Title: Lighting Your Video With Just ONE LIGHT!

What if I told you that we can make a video like this look good even if we take away this, this,
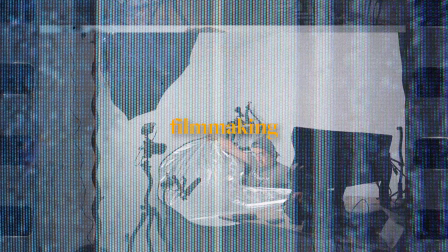(0:05)
this, this, this, and leaving just this one light. Hey guys, my name is Justin and if you're new here, welcome to the channel. I make videos about photography, filmmaking, travel, and gear. So if you're into those kinds of things, then please do consider subscribing as it's the easiest way to support this channel.
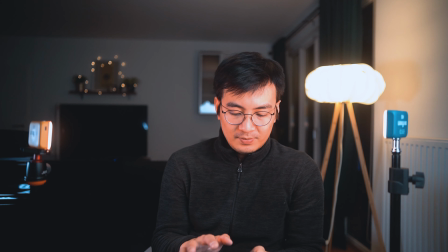(0:21)
The other day, WeLight, the company under Viltrox, sent me one of their newest lights, the Viltrox Ninja 200.
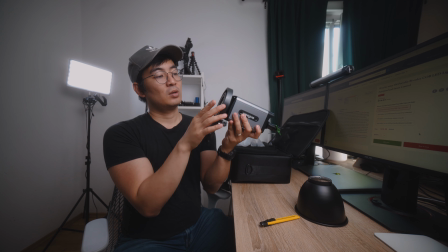(0:26)
Now I've been using a lot of WeLight lights since the start of 2022. So when they reached out and asked me that I was going to be interested to try this one out, it was pretty easy to say yes. I was genuinely curious to find out how well the Ninja series performed.
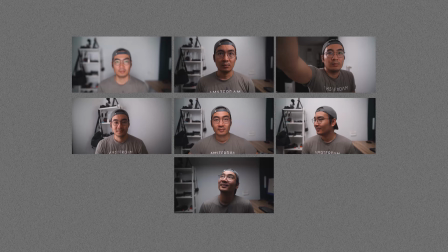(0:39)
So today for this video, I thought it was going to be a fun experiment to do 7 light setups using just the one light,
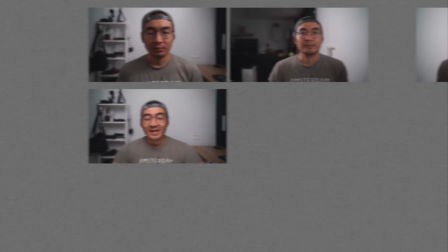(0:45)
the Weelight Ninja 200 to see how well we could light YouTube videos just like this.
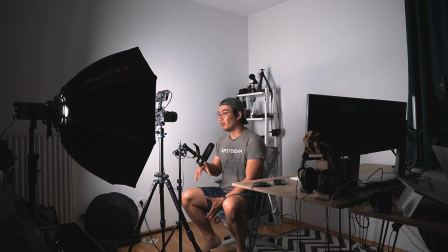(0:53)
This first lighting setup that we're doing is called flat lighting, and it's done by simply setting the light directly in front of you and behind the camera it's very similar to how people use ring lights where the phone or their cameras is right in the middle for this setup we're using the we
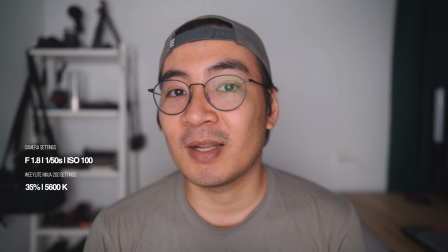(1:07)
light ninja 200 paired with a big soft box so we're able to produce this nice soft lighting flat lighting is a kind of lighting setup that
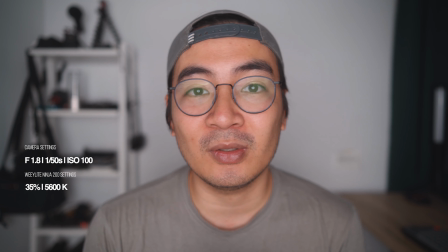(1:14)
produces the least amount of contrast and by looking at this image right now you're seeing that there's very little shadow if at all on my face this
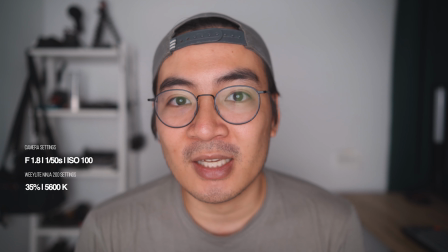(1:22)
is not a normal lighting setup i do for my channel but since we're using this with a big softbox it's rendering a really nice looking image i can definitely
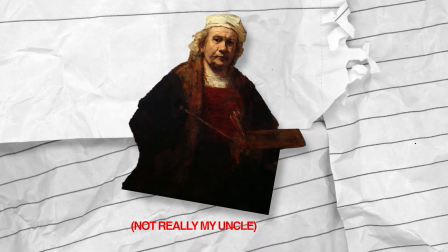(1:30)
see the potential of using this for certain types of shots the next lighting technique is called rembrandt lighting and it's a lighting technique popularized
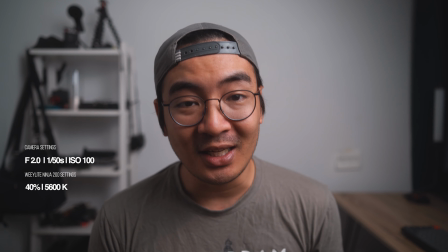(1:37)
by my uncle rembrandt this is a standard lighting technique used for photography and cinematography it's so popular in fact that a lot of the creators here
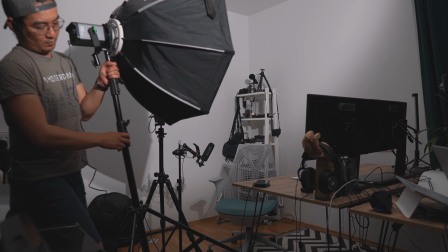(1:46)
on youtube that you see doing lighting setups use this style this is my favorite setup because it's a little bit more of a moody image and you
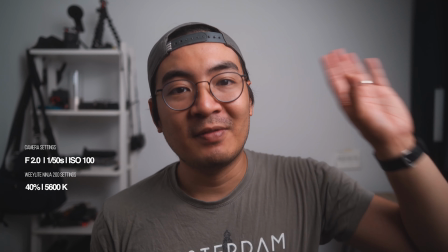(1:54)
do this by moving the light towards the side about 45 degrees and raising the light a little bit higher so that you get that angle on
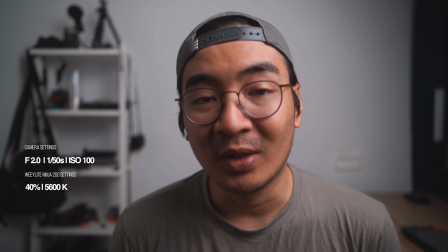(2:02)
your face since you have the light on one side other side of your face is going to be darker and you counteract that by using another light
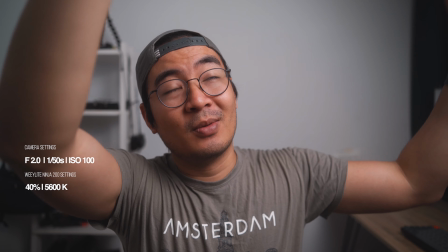(2:10)
but in this case since we're doing this one light challenge you can also go with a five-in-one reflector which i would normally do but since i have a
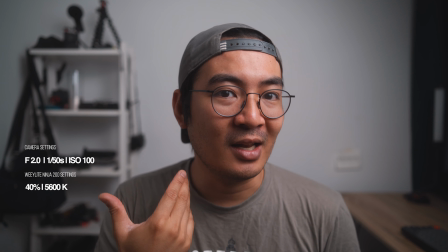(2:16)
white wall on this side the light that's coming from this side is already bouncing off of the white wall so it's already kind
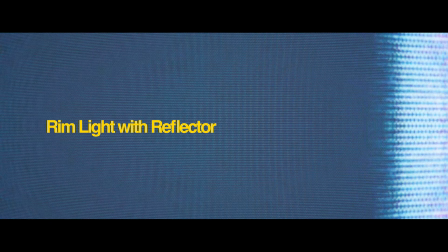(2:23)
of lifting the shadows on this end if your wall isn't white then definitely i would suggest getting a five in one reflector using the
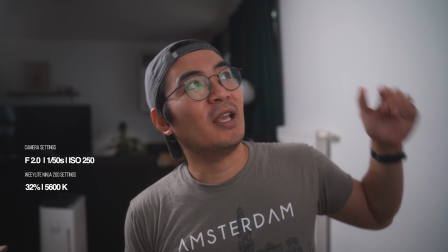(2:30)
white side this next lighting setup is kind of the reverse of rembrandt lighting so right now the wii light ninja 200 is off to the side towards my back
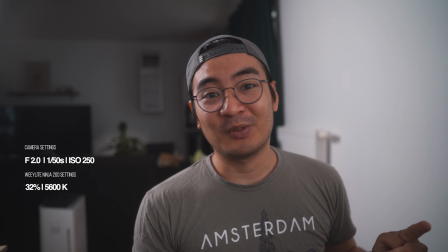(2:37)
here acting as a rim light and i'm using a five in one reflector on the other end to bounce the light off of that to light this side of my face.
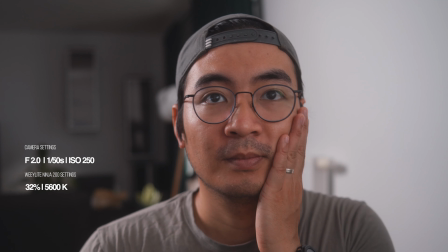(2:45)
Now the five-in-one reflector is literally just outside of the frame and I've set it up as close
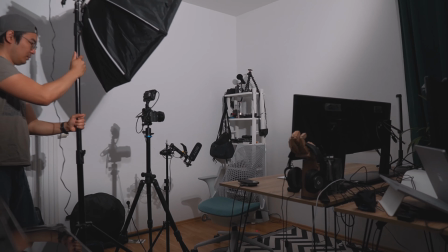(2:50)
as I can so that I get as much light as I can from the rim light.
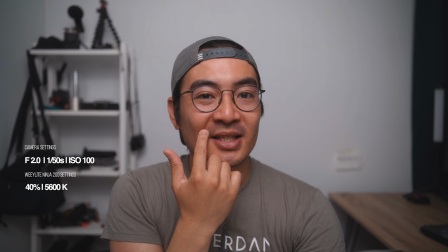(2:55)
The next lighting technique is called butterfly lighting. You do this by setting the light directly in front of you and raising it a little bit higher and pointing it down
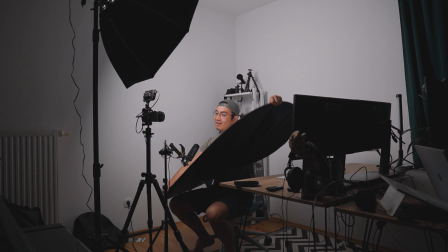(3:03)
towards you so that it casts this shadow under your nose that kind of looks like a butterfly.
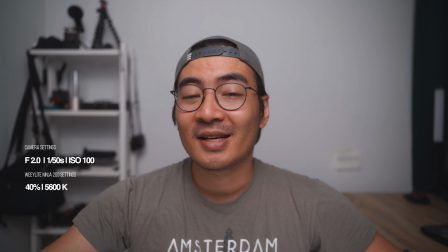(3:08)
Now you use this technique in conjunction with 5-in-1 reflector which I have right here just under the shot and what that does is it creates this very glamorous looking photo.
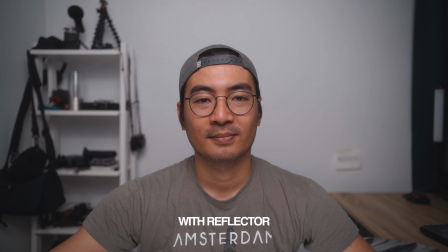(3:19)
This is a very popular lighting technique used by a lot of fashion photographers because like I said it creates a very glamorous look.
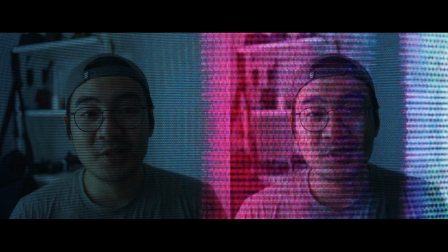(3:28)
Incidentally this is also called Paramount Lighting because it was popularized by this very famous Hollywood studios you might have heard of called Paramount Studios.